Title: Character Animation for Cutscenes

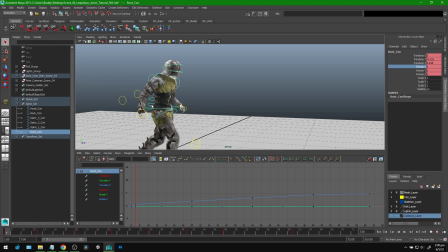The root was driving the motion, the main motion, up and down. The spines were secondary motion. They were following up that motion, so they were on a delay. And then that head and neck were on a delay from the spine, which just means you can just recenter it again to make it easy on yourself. So I can show you side by side here.
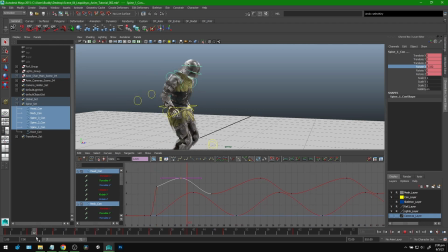Here is the spine. And in between the spine movement is where the head does its final transitional pose. It's kind of hard to explain, but I hope you can at least see it here. It is essentially, you know, delaying the move, the same movement, but on a delay.
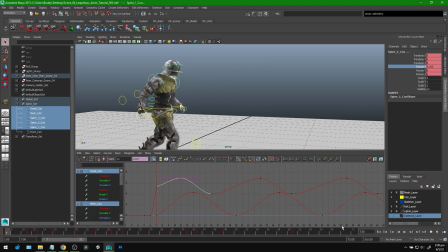So we get kind of a secondary movement there. And I kind of want a little more of an exaggeration there. So I'm just going to take this head and neck, grab the axes here, and I'm going to kind of off-center them, I guess. Let's see.
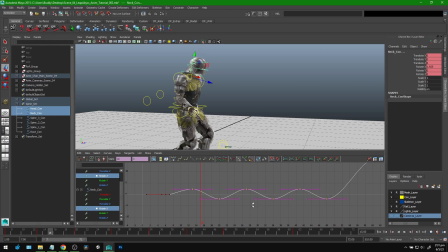Yeah, that way he goes up a little bit more now. And I still want to make it a little more exaggerated, so I'm going to just stretch these out like this.
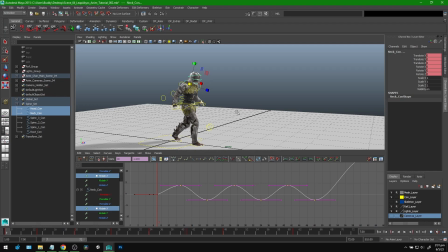You can get crazy on this, and it's easy to make it look like he's like listening to music while he's walking, right? but it adds to kind of the interest of the animation. I tend to go more exaggerated, but having a subtlety too, like, it makes it look a little more professional, right?
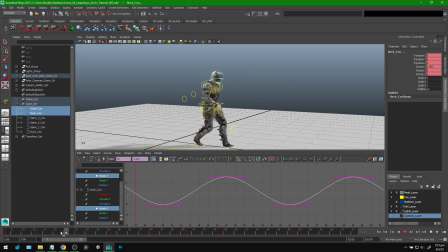A little more understated, more realistic as well. Okay, so we have him walking pretty good, right? And you can kind of see like the power of doing these poses is because you've done your poses. Now you just need to tell the curves or the program what's happening in between.
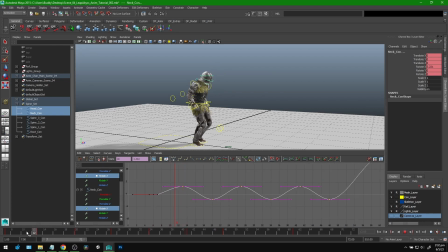And because we have curves to work with, it just finds the best transition between those three points. So the more intersections you do between the main poses, the more detail you can get in the animation. And so that's essentially what I'm trying to say, whether it's like taking a step or whether it's,
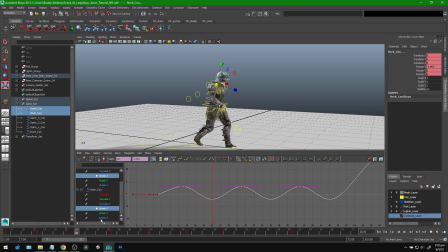you know, starting to jump or jumping or falling down or anything like that. It's all the same principle as you're doing the main poses and then you're informing the curves what happens just in between those poses just to make it look more coherent. Doing things in layers like this also can help speed things up.
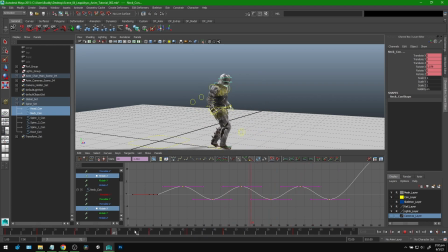Like I just did all those steps, all the spine movement for those steps pretty quickly because I can just copy and paste the same thing over and over again.
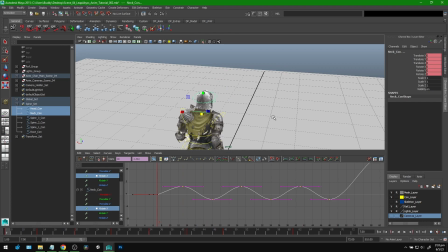Another thing I want to do with the spine is as he steps forward, I want him to lean into the step a little bit, which is just another rotation.
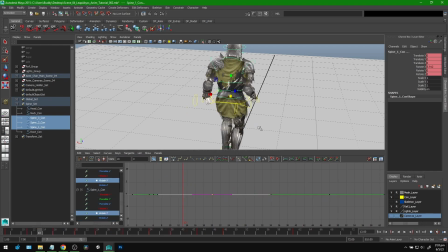I'm going to grab the spine. It's the Y rotation. I'm going to make him turn into the step.
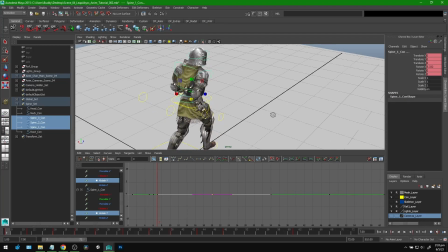So I'm going to actually start with this very first pose, this very first point right here. And I'm actually just going to animate directly on the main poses because that's where he would be leaning in. So just a subtle rotation towards his step,
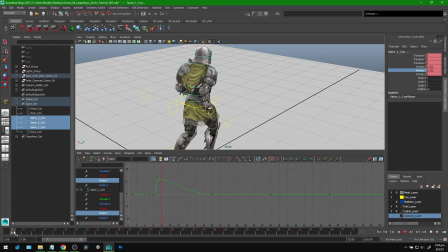and I'm going to key that. And then over here, we're going to do inverted.
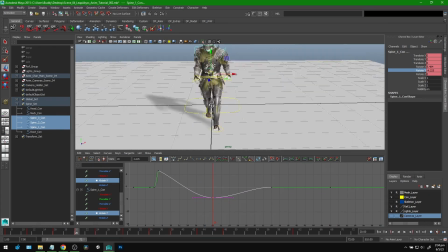So I'm just going to pull this down. We don't want to go too crazy. And then
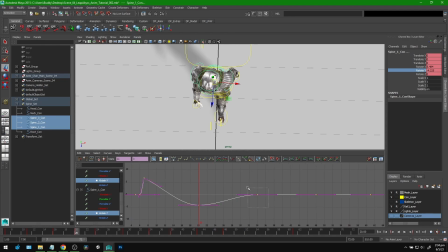we can just copy the same values over and over and over again, like this. Let's see what happens here when he's going to stop. I guess you still want him leaning towards it a little bit, right?
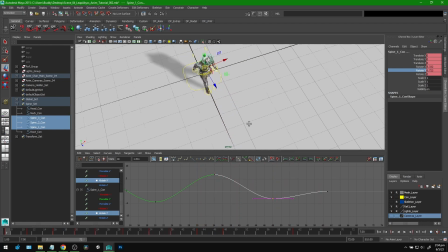Is that okay? Let's see.
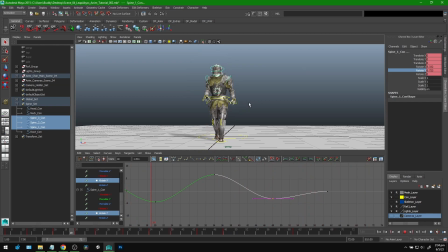That looks wrong for some reason. Why does that look wrong? Did I do it wrong? No, that's gotta be right. Oh, it's wrong because, okay, never mind. Okay, so we're not following. Damn it. Oh, it's so hard to make tutorials.
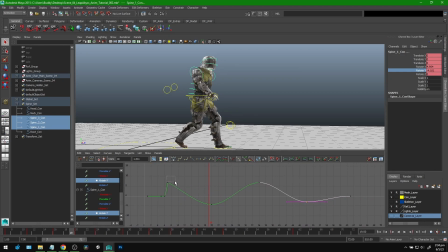Okay, so we just inverted it. Just gotta switch it around. You want him to lean in.
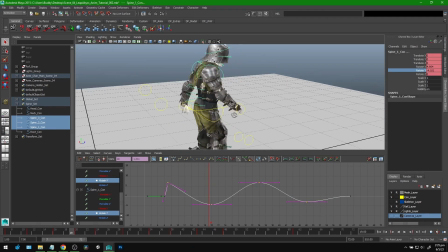I was thinking you lean into the step, right? That makes sense.
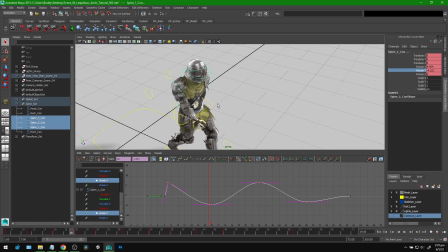But no, you wanna swerve towards where his, you know, his arms are going because that's where he's balancing from. So just invert it. Oops, what's happening here? There. There. Okay, so that looks sheesh.
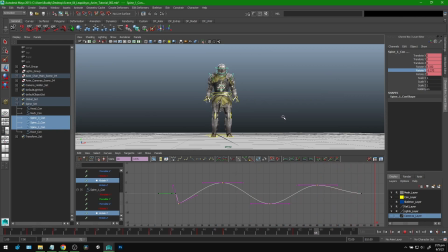That looks right. I was questioning my own sanity for a minute. That looks a little better.
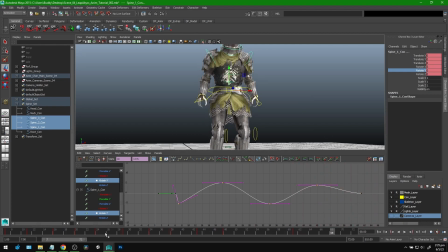He's got some swagger now, right? One issue though is that on each of these poses, he's looking in a funny direction.
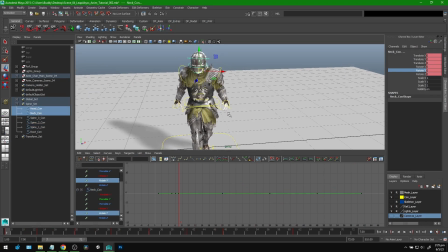So I'm actually just going to fix the neck as well over here. And this is just a matter of going to each of the poses and correcting it on the Y axis.
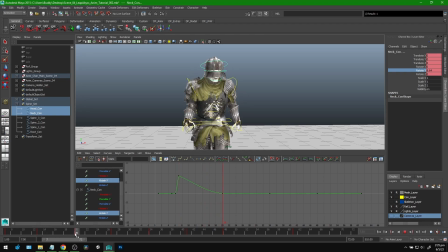So he's looking forward and it doesn't have to be perfect, right? He can be looking wherever he wants. Maybe there's a pose where you want him to be looking off to the side a little bit, right? What if that was kind of nice? He's looking at something over there. Then he goes back to looking at the ground.
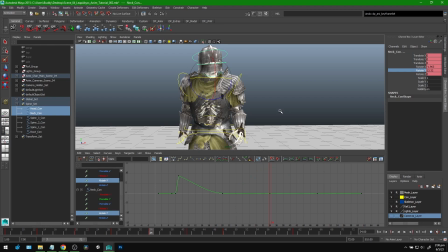You could do stuff like that. I'm not going to do that right now though. I'm just going to make it symmetrical. Bring this down, bring this up. Just centering it on the camera essentially, or wherever I imagine forward is.
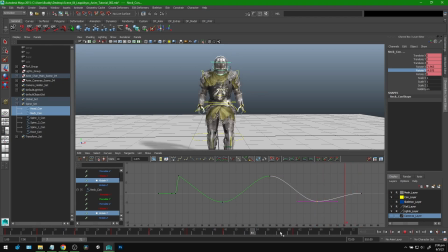We have this one just a little bit to fix. He looks down. Okay, so I also want to fix that looking down for right now because he just does it the last frame. That's kind of funny. So I'm going to select that and just kind of, like, I still want him to have that head bob,
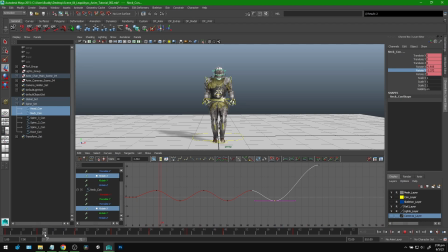but I want it while he's looking down or while he's continuing to look further and further down as he's getting closer,
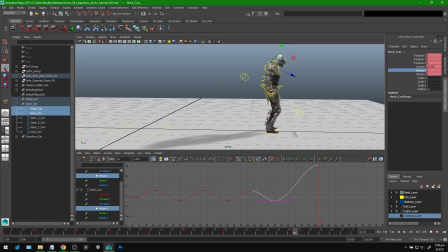whatever he's looking at, right? So he's going to be looking at something here, which is about there. We can kind of just try to remember that in our head. And so we'll just start from the very beginning. So we're going to gradually move up to this point up here while still keeping the head bob.
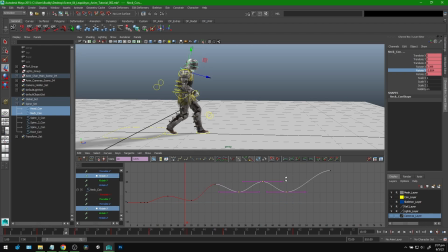Let's see. Let's see if that worked. Did that work? Yeah, so he keeps his head bob, but we're making kind of a ramp up to that point while keeping these little dips in there, because that, we don't want to lose that.
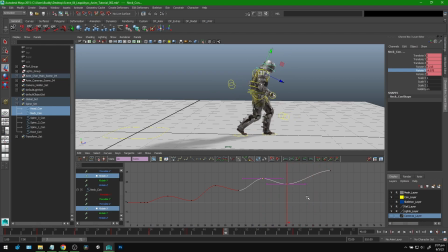There, now he's looking down. It looks like he's not looking. There, that looks better.
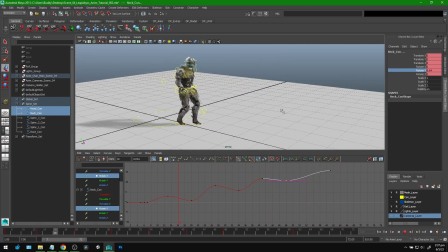Looks a little stiff. What's happening? I don't know. Just kind of have to work it out, I guess. Like, there's definitely a lot of stuff that goes into...
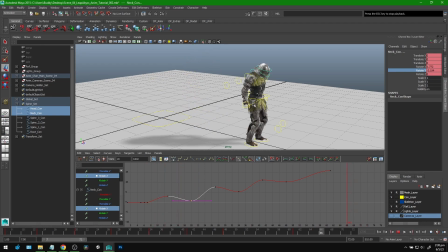It's not bad. I mean, he's got to have some control of his neck, right? He can't just be totally loosey-goosey.
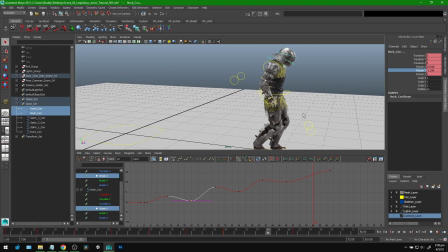There. That's not bad. Oh, you know what I should actually do before?
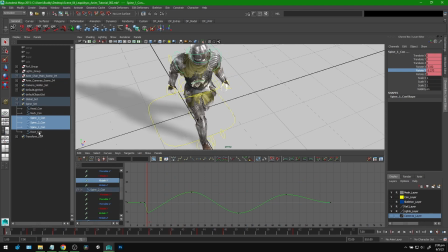I should also be rotating the root joint, just so there's some reach with his hip there. I'll add a little bit in there, but I'm not going to get too crazy because I've already... Let's take a look at this.
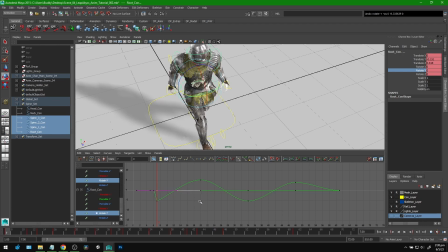I guess I can kind of meet it halfway, I guess. Let's just grab these low points. These have to be low. I don't want to get too crazy. Wait, this is... No. Yeah.
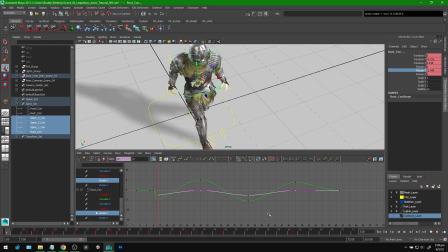I'm not going to go too crazy because I already kind of... Does that even work?
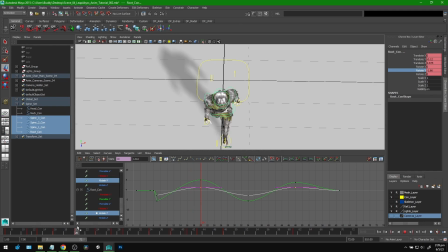I think in this case, the root should be going the inverted way. Because he's reaching with his leg at that point. Yeah. I know.
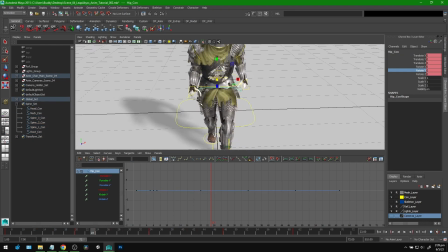I could also animate with the, you know, I have an actual hip controller in here.
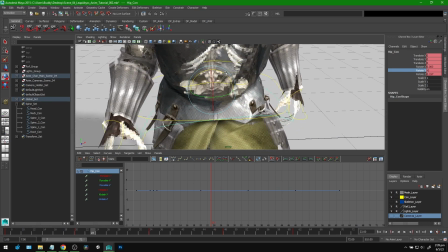You can actually see his hips in there. That's kind of funny.
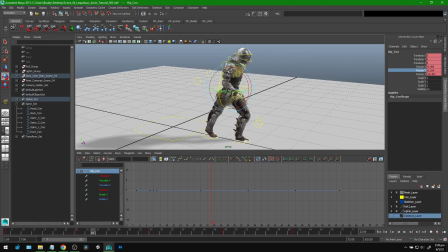Which I would do that kind of reaching, and I would do more animation with his hip, but unfortunately, a little behind the scenes,
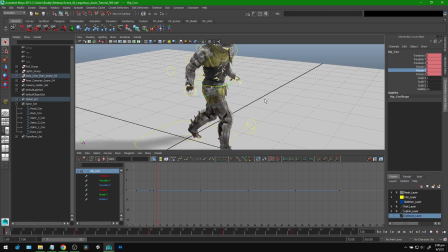the way I've rigged the character up to this point, Unity doesn't recognize the hip joint for some reason.